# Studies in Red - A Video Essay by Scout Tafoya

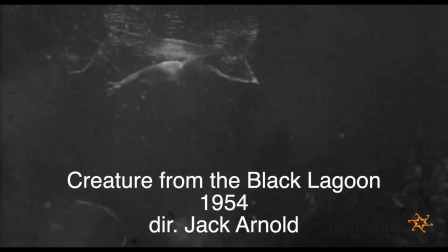0:17 There were a million things that changed as American horror entered its adolescence.
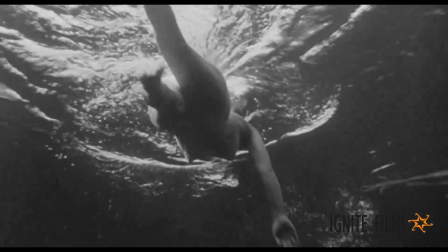0:22 Perhaps the most important shift was in perspective.
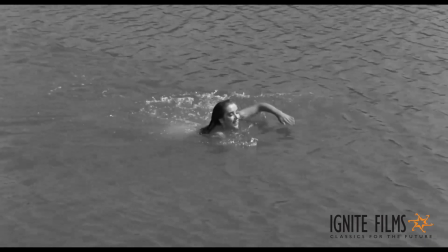0:26 The great envelope-pushing horrors of the Truman and Eisenhower years were about invasions from above, below, and inside.
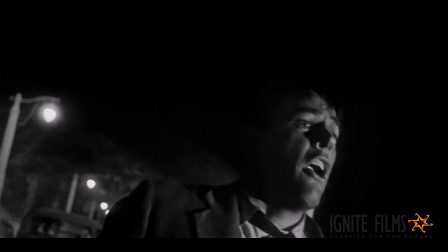0:34 Can't you see? They're after you! They're after all of us! Our wives, our children, everyone!
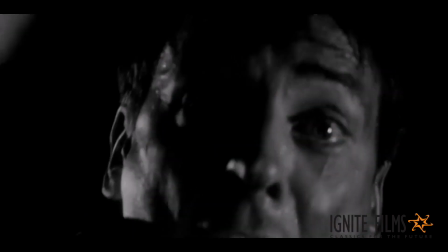0:41 They're here already! You're next!
And thus there were, due in no small part to the fact that steady,
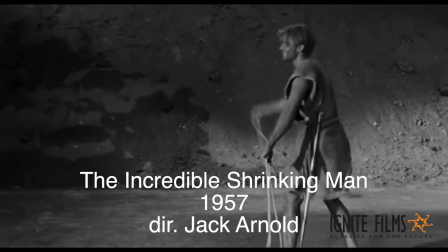0:48 tripod, and dolly-mounted cameras were an inescapable part of the grammar of American movies,
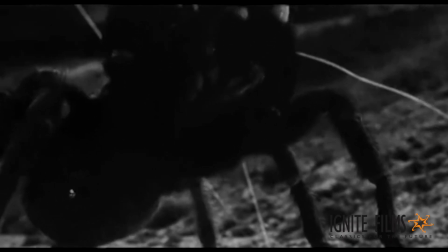0:54 solid, unyielding frames to be invaded.
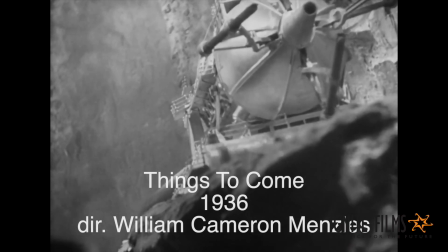0:58 William Cameron Menzies' great contribution to science fiction was undeniably his design sense.
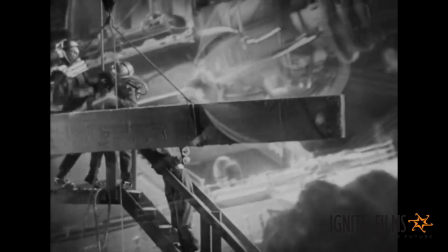1:04 But he also brought to the genre a sense of a futurist frame. His camera wouldn't move often when he could help it.
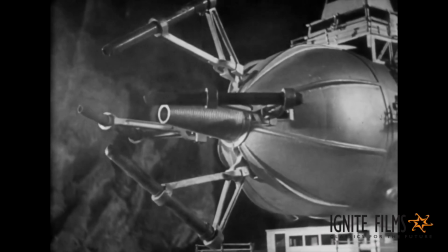1:12 He would instead, as Menzies' biographer James Curtis points out,
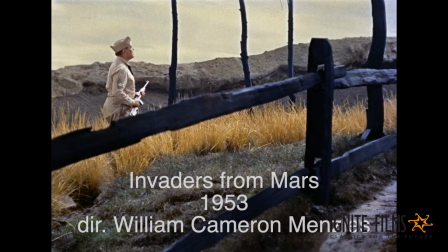1:16 use the frame to suggest movement through time and through space.
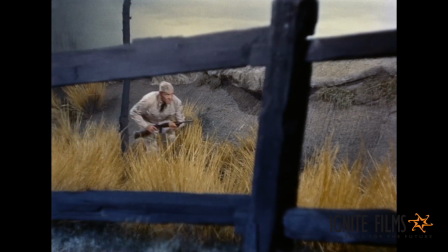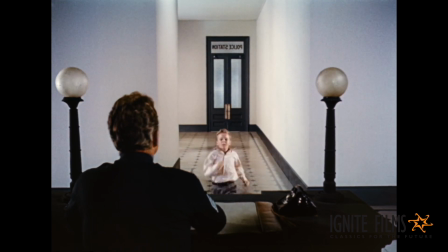1:27 Invaders from Mars is told from the perspective of a child, and so the designer, used to bending sets to the warped perspectives of his characters,
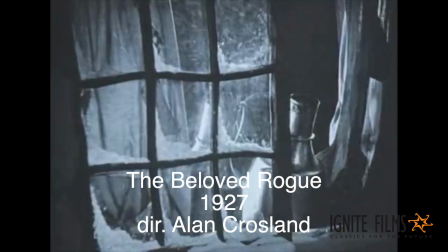1:34 created a world of enormous imposing shapes, of terrifying wraiths moving towards the camera,
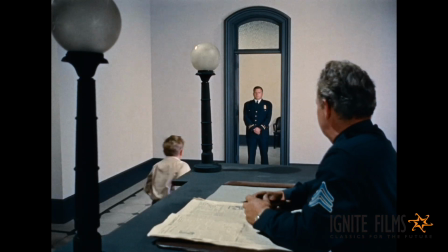1:40 in effect rendering each of us a helpless child in the audience, watching without hope of changing anything.
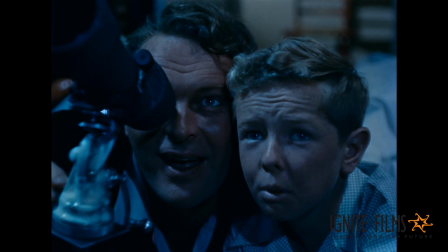1:46 As studios spent less money on horror, but more and more people wanted to make and watch horror and sci-fi,
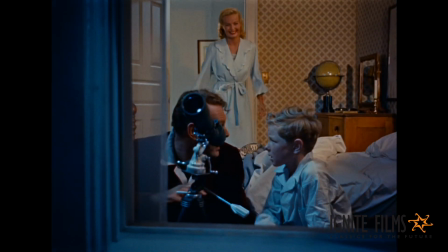1:51 the innovations of the 50s and 60s were used as crowbars to another realm of voyeuristic pleasure and fear.
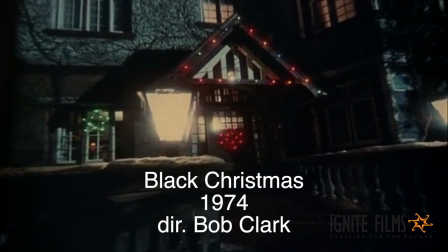1:58 Soon the camera itself became an even more intrinsic part of the idea of the horror film, literally letting you assume the point of view of a killer or a victim,
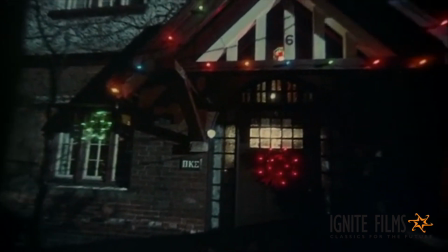2:07 heightening the erotic connection between a cinematic artifact and its viewer. This is where Texan filmmaker Toby Hooper came along.
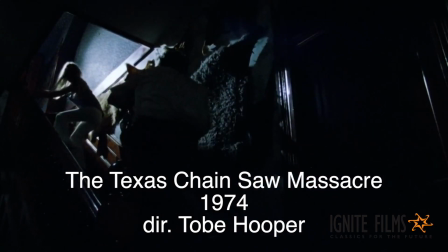2:16 Hooper saw his fair share of American horror cinema over the years, but formally speaking, he didn't appear to be inspired by directors like William Cameron Menzies.
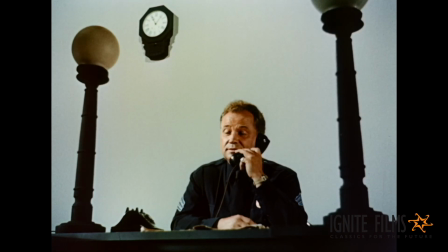2:25 Menzies, a painter and graphic designer, said everything with a frame. A frame was a complete statement.
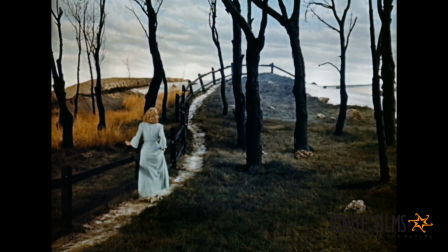2:32 And the director tapped into a childhood spent in Scotland feeling alienated as an American in a foreign country,
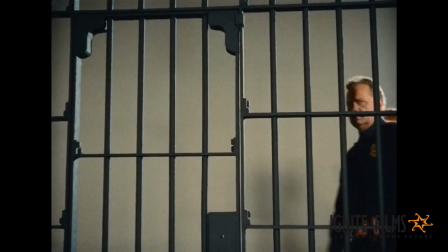2:38 surrounded by the imposing wildness and the mythic character of the landscape, whenever creating his cinematic worlds.
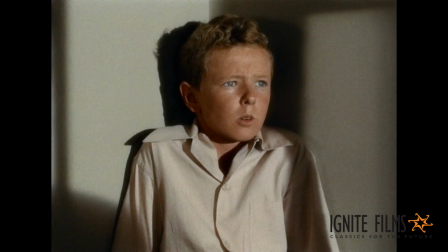2:49 Hi. Who are you? I'm Dr. Blake, David.
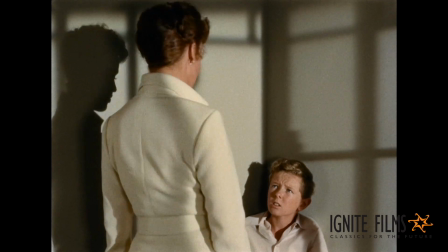2:54 What kind of doctor? I'm not sick. I know you're not, but Sergeant Finley said you had a story to tell.
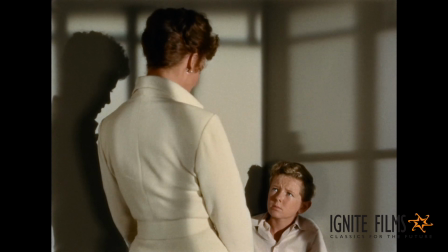3:00 A confidential story. Doctors are sort of like ministers.
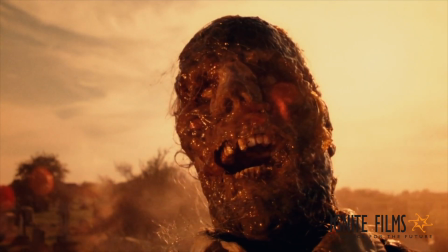3:05 You can tell them anything.
Hooper was altogether a different kind of filmmaker.
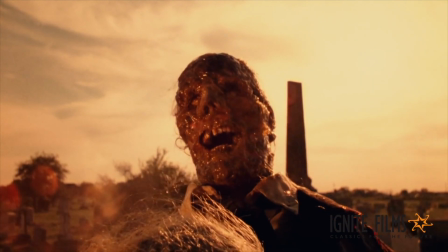3:11 With the Texas Chainsaw Massacre, his definitive rewiring of the American horror film's DNA,
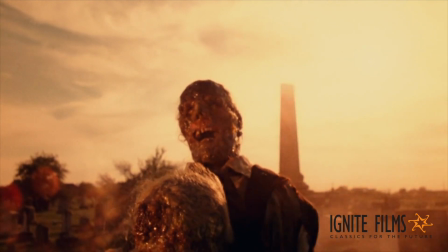3:16 the true coming of age of the American horror film, the camera tells the story, not the frame.
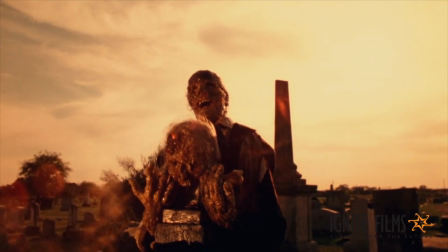3:23 The camera leads us further into a terrible mystery, introducing the world a little at a time, and then just as suddenly trapping us.
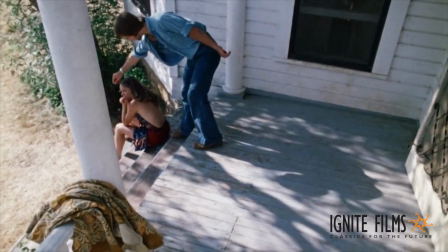3:31 It gives, it takes away.
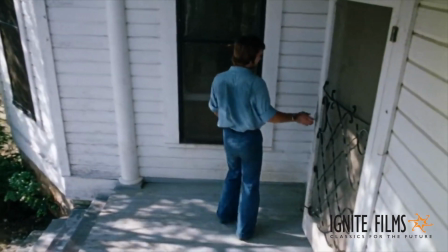3:34 An object or idea is suddenly placed in a wider context, and just as easily can become lost to the world.
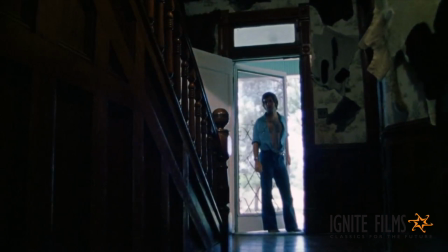3:44 Hello? Hello?
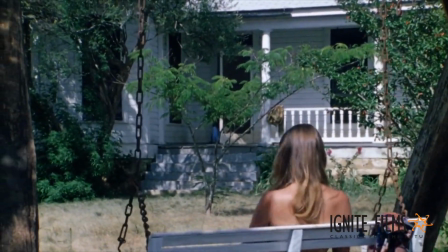3:55 Hello? Hey, Pat, come look at this. What?
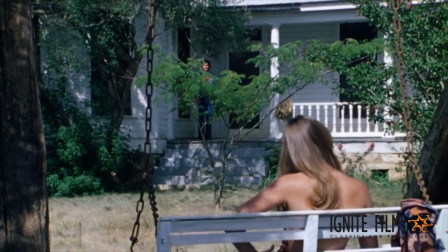4:00 No!
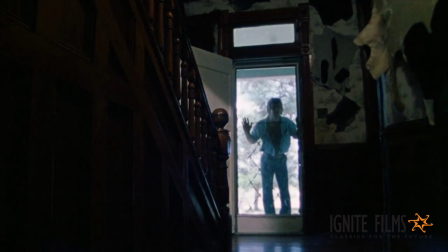4:05 Hello?
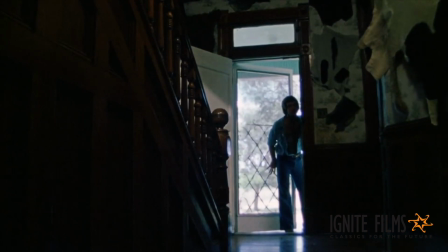4:09 Is anybody home? Hello?